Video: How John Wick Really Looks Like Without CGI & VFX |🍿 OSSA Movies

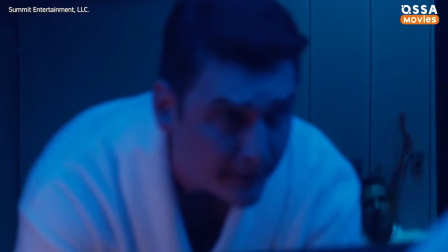[0:00]
Hi, I'm Peter. Let's find out. For starters, is Keanu a super gun?
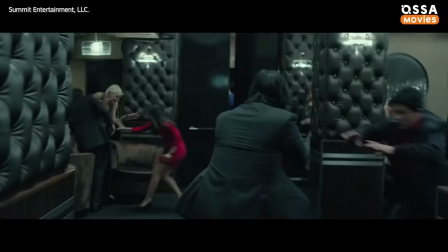[0:06]
If you're attentive enough, you'll see how he uses the same tactic over and over again.
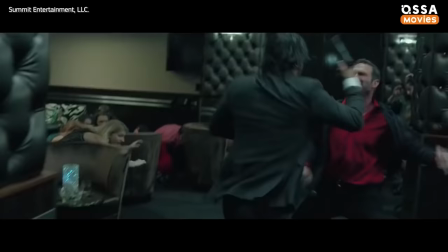[0:11]
He locks his opponent and pins him in place, well positioned for shooting in the head or chest.
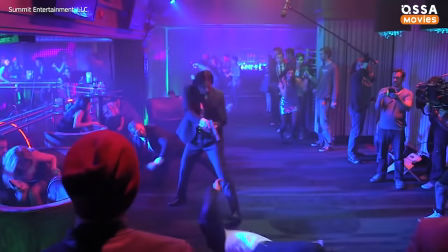[0:16]
And the whole scene has a sort of rhythm that turns fighting into a dance.
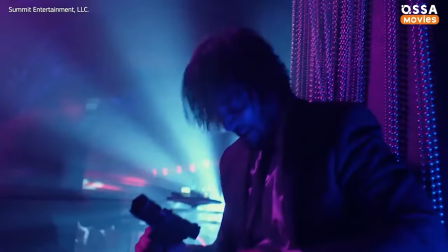[0:21]
There are brief pauses from the action, whether it's Wick's piercing gaze at his opponent, a moment to reload his gun, or fear in the eyes of the young man.
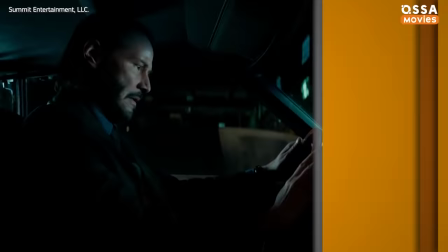[0:30]
Aesthetically impressive. No good chase scene happens without a loss.
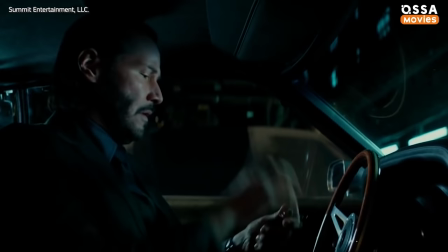[0:35]
The second chapter showed Keanu as an expert in so-called car-foo, which means using cars as weapons.
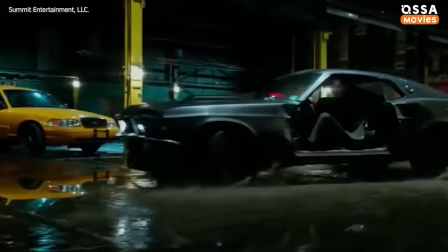[0:42]
It took three months to plan his scenes in the taxi warehouse.
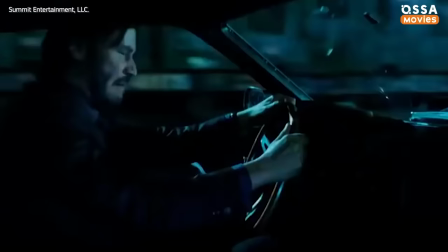[0:45]
But training wasn't that big of a deal for Keanu because, according to stunt coordinator Darren Prescott, he's one of the best actor drivers in the business.
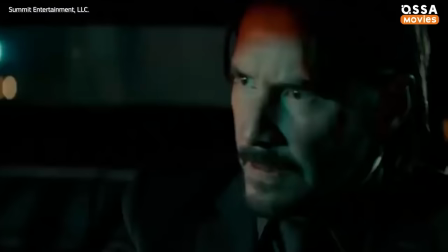[0:53]
However, in the opening car chase sequence, even though he was sitting at the wheel, Keanu wasn't the one actually driving the car.
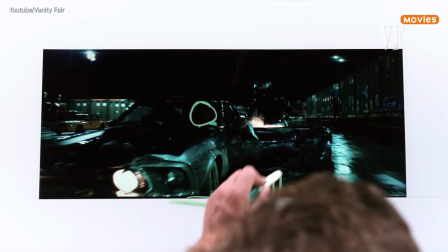[1:00]
Prescott explained that a stunt driver was sitting on the top of the vehicle, doing the driving from up there so that Reeves could focus on acting.
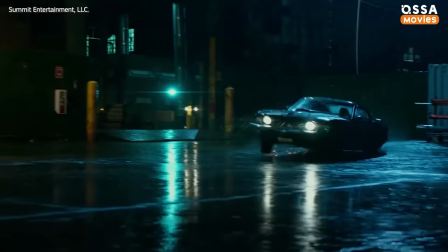[1:07]
They also used metal plates to make the ramp in front of the warehouse steeper and allow the car to take a more epic jump.
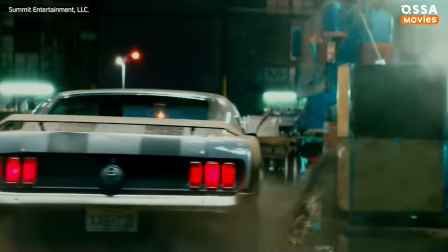[1:14]
But the entrance to the warehouse really was almost as wide as John's Mustang.
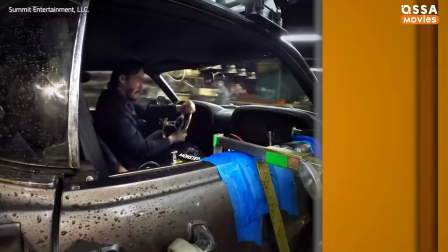[1:19]
To make this shot work, the car had to be sideways or in a drift as it's going up the ramp, Prescott said in the chase breakdown.
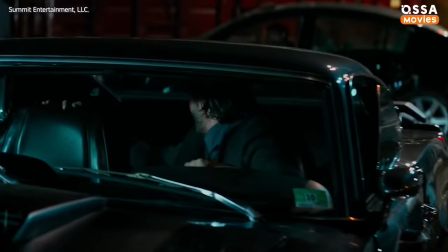[1:26]
To get the shot we saw in the film, they had to do seven or eight takes. Even though it was very challenging, they eventually succeeded.
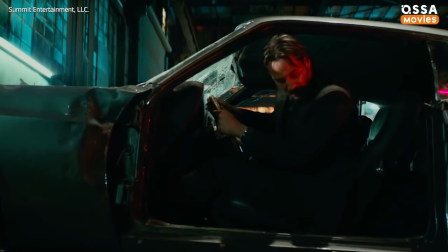[1:34]
Unfortunately, it wasn't without casualties. Car enthusiasts prepare to learn the horrible truth.
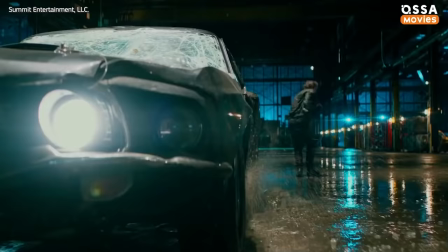[1:40]
They actually crashed one insanely beautiful, luxurious Mustang in this sequence, on the very first take.
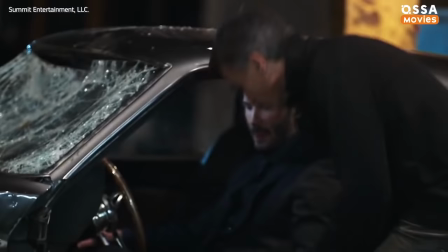[1:50]
But when they finally made it, Prescott says they felt like they had won the Super Bowl.
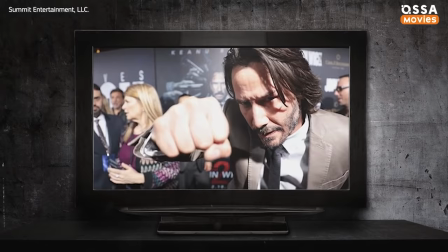[1:55]
It's not hard to imagine their excitement.
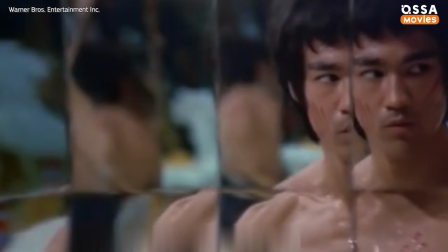[1:59]
Reflections of the Soul The mirror scene in the second chapter was inspired by a similar scene from the 1973 movie Enter the Dragon, starring Bruce Lee.
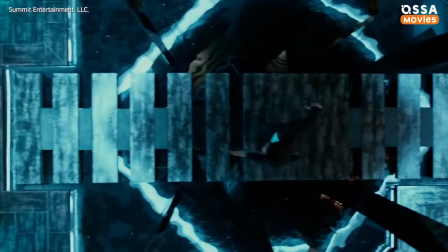[2:08]
It wasn't only supposed to be beautiful, it also had to reveal the two duelling personas in John, the grieving husband and the assassin.
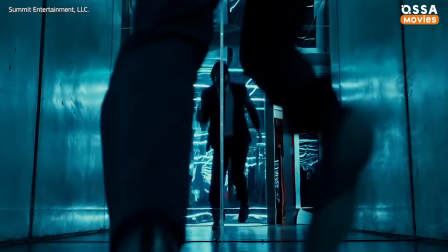[2:16]
The main problem with making this scene is was the movie's restrictive budget, which was far lower than that of an average blockbuster.
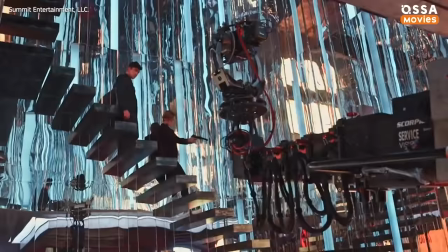[2:22]
But with the help of the crew, they figured out how to do the scene. As director Chad Stahelski said to CinemaBlend, that's where the genius of the crew comes in.
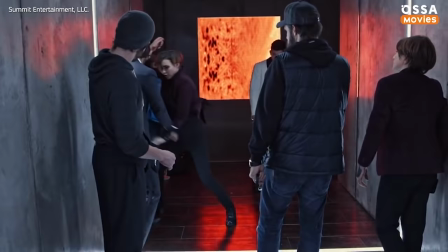[2:31]
They spent hours determining the correct angles for movable mirrors and staging various trick shots
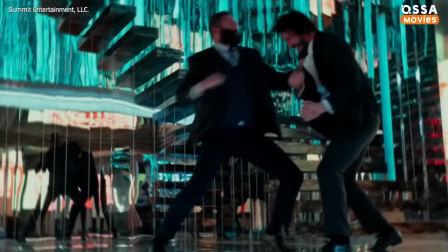[2:36]
that would hide the reflection of the camera while still showcasing the highly skilled fight sequence.
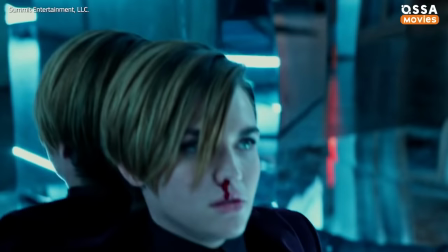[2:41]
It took three months to plan the entire choreography for this complex scene.
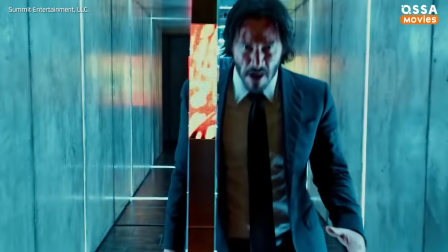[2:45]
Not only did the actors and stunt doubles have to rehearse it, but the cameramen, cinematographers, and production designers did too.
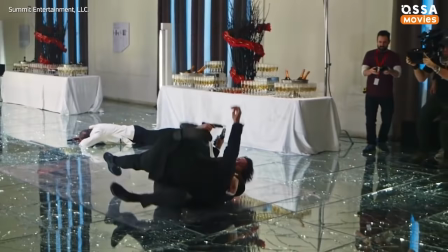[2:52]
Everyone pitched in to make it picture perfect. And after five days of filming, the scene was ready.
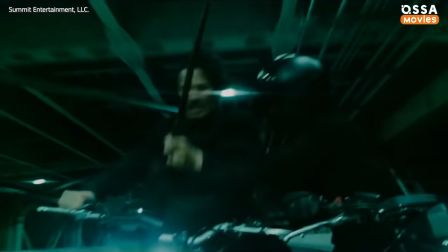[2:58]
How green-suited guys turn into samurais. The John Wick franchise gave us multiple iconic scenes and images,
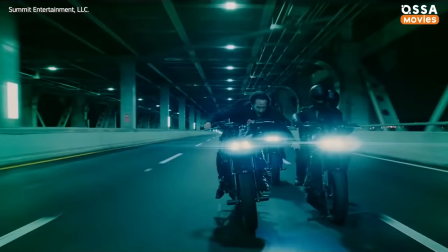[3:04]
but one of the most impressive ones is the scene in Parabellum, where black-clad bikers attack John with samurai swords.
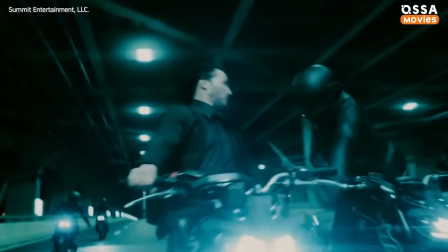[3:10]
It's just as absurd as it is beautiful.
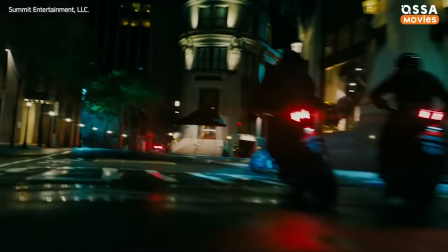[3:13]
Seeing Keanu Reeves riding a motorcycle in a movie is not that surprising, considering that the actor is also a professional biker. But even for Reeves, it wasn't easy to make this relatively short scene, and it took months to prepare for it.
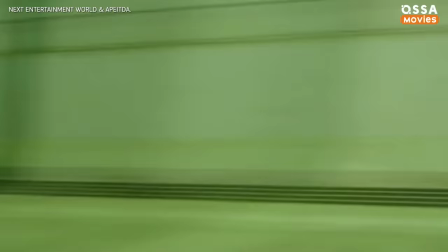[3:26]
Just like the Korean film The Villainess that inspired this scene, it ended up being quite brutal.
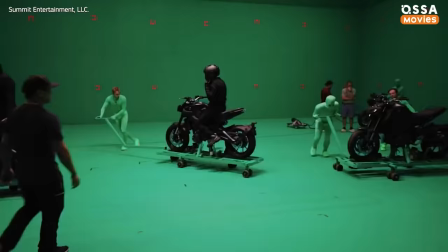[3:32]
But how exactly did they film it? Like in almost every blockbuster movie, the green screen saw a lot of use here.
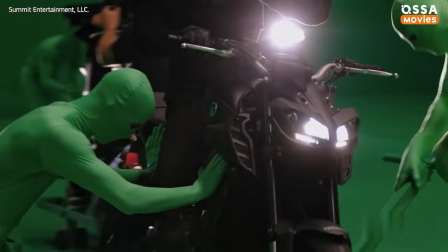[3:39]
Motorcycles stood on free-rolling platforms with guys wearing green tights running around pushing and pulling them this way and that to get the proper poses for the scene. We could literally have all the behaviours and leaning and hitting each other,
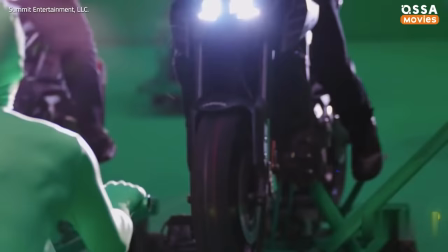[3:52]
doing kind of a virtual reality dream, Reeves commented, barely able to contain his excitement over how they filmed this scene.
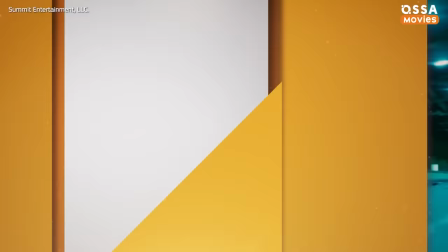[3:58]
Even for the movie director, it wasn't exactly clear how they would manage to make it look so convincing. For the life of us, we couldn't figure out how they did it, he said.